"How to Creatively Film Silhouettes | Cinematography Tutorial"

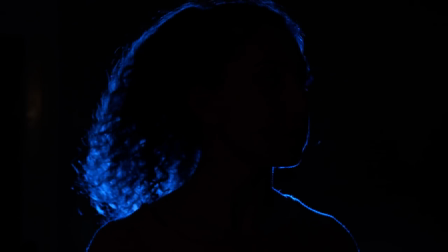4s
Hey, what's going on internet? Josh Noel from Sunduck Film. In this video, we're going to talk about the technique behind shooting silhouettes.
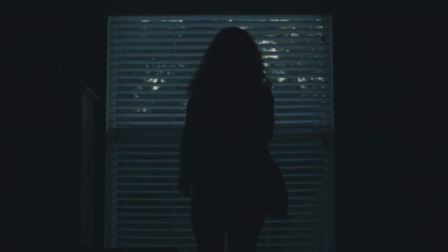11s
Silhouettes are perhaps my favorite types of shots to shoot, not just because they are visually pleasing,
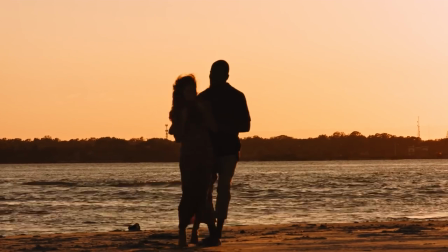15s
but because you have the opportunity to express what your character is feeling or to help develop your story in a powerful way,
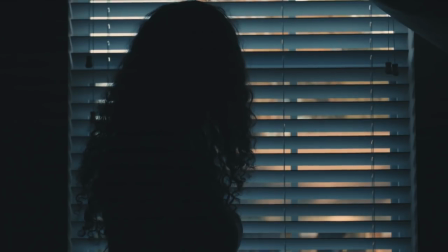23s
and that's the power of silhouettes. In order to correctly shoot a silhouette, you must make sure that your background is brighter than your subject or object.
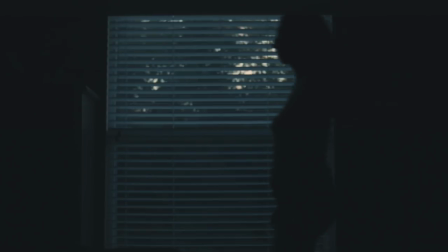32s
So placing your subject in front of a window, for example, it's a great opportunity to expose right for the background.
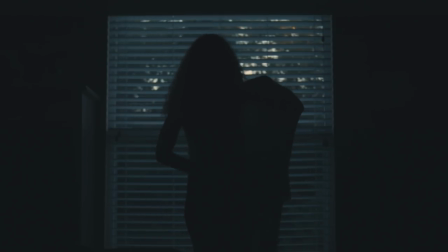39s
And by exposing for the exterior elements outside the window, we're able to crush all the blacks inside of the building. And we have this very nice silhouette that is nice and dark.
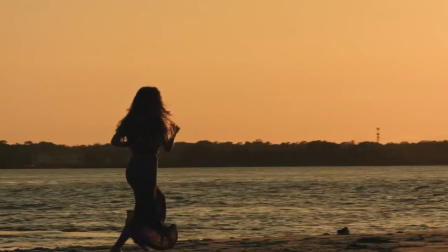49s
Of course, the brighter the light source, the easier it is to create a beautiful set of contrast between the background and your subject you can see here
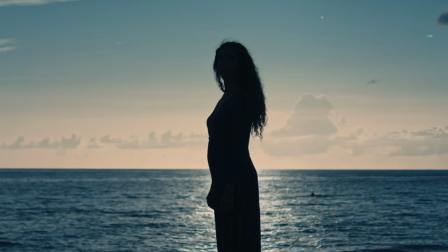55s
we're able to expose for what would have been the blown out sky because the sun is right behind our subject and by placing your subject in
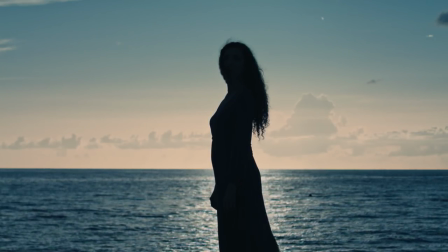62s
front of the sun you're able to either create some very defined edges or some very nice flary scenes.
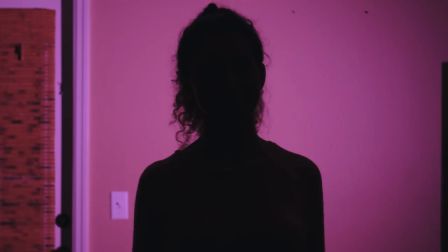68s
So now we've talked about natural light silhouettes let's take a look at using your actual set lights to create an interior silhouette.
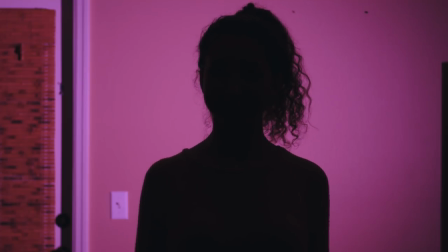75s
Right here we were able to create an interior silhouette by shining our light towards the wall and making sure that
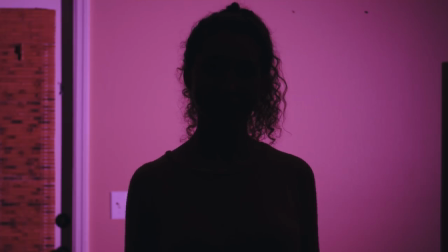81s
there's no light hitting the front of our subject and we're able to adjust that exposure to expose for the wall,
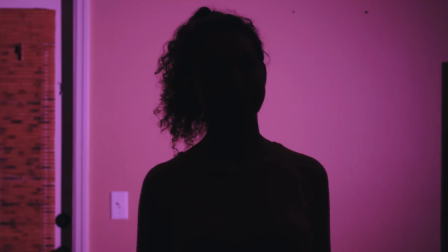86s
making our subject completely crushed.
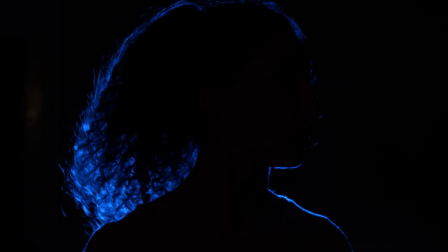88s
In this shot, we're able to create a very unique edge light by keeping the light directly behind our subject and by exposing for her hair and shoulders.
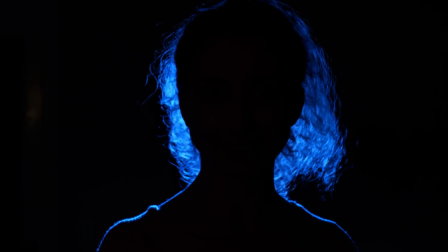96s
And this gives us a very nice, powerful, unique silhouette.
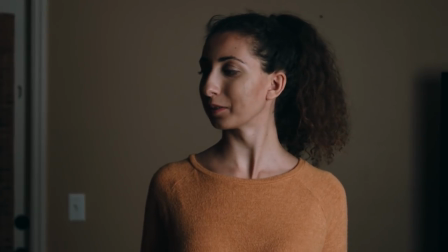100s
In this shot, for example, if you don't have a bright source of light behind your subject and you try to stop down on your lens to try to expose for the background, your subject and background are going to blend completely together and you're not going to be to see anything in the shot
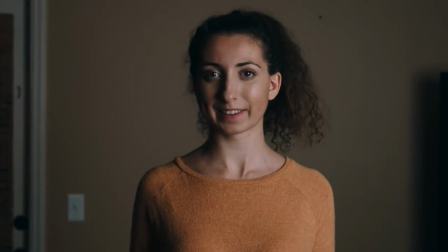114s
so make sure that the background is brighter than your subject.
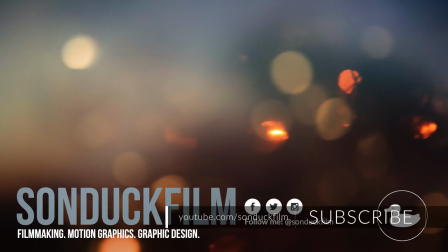117s
So that brings us to the end of our silhouette video and I hope you were able to take away a few techniques from this video to apply to your future projects but if you did enjoy the video please be sure to drop a like, subscribe to the channel for more videos just like this, and please be sure to hit me up on my social media networks those links are in the description in the video and as always hope you have a good day and always be creating.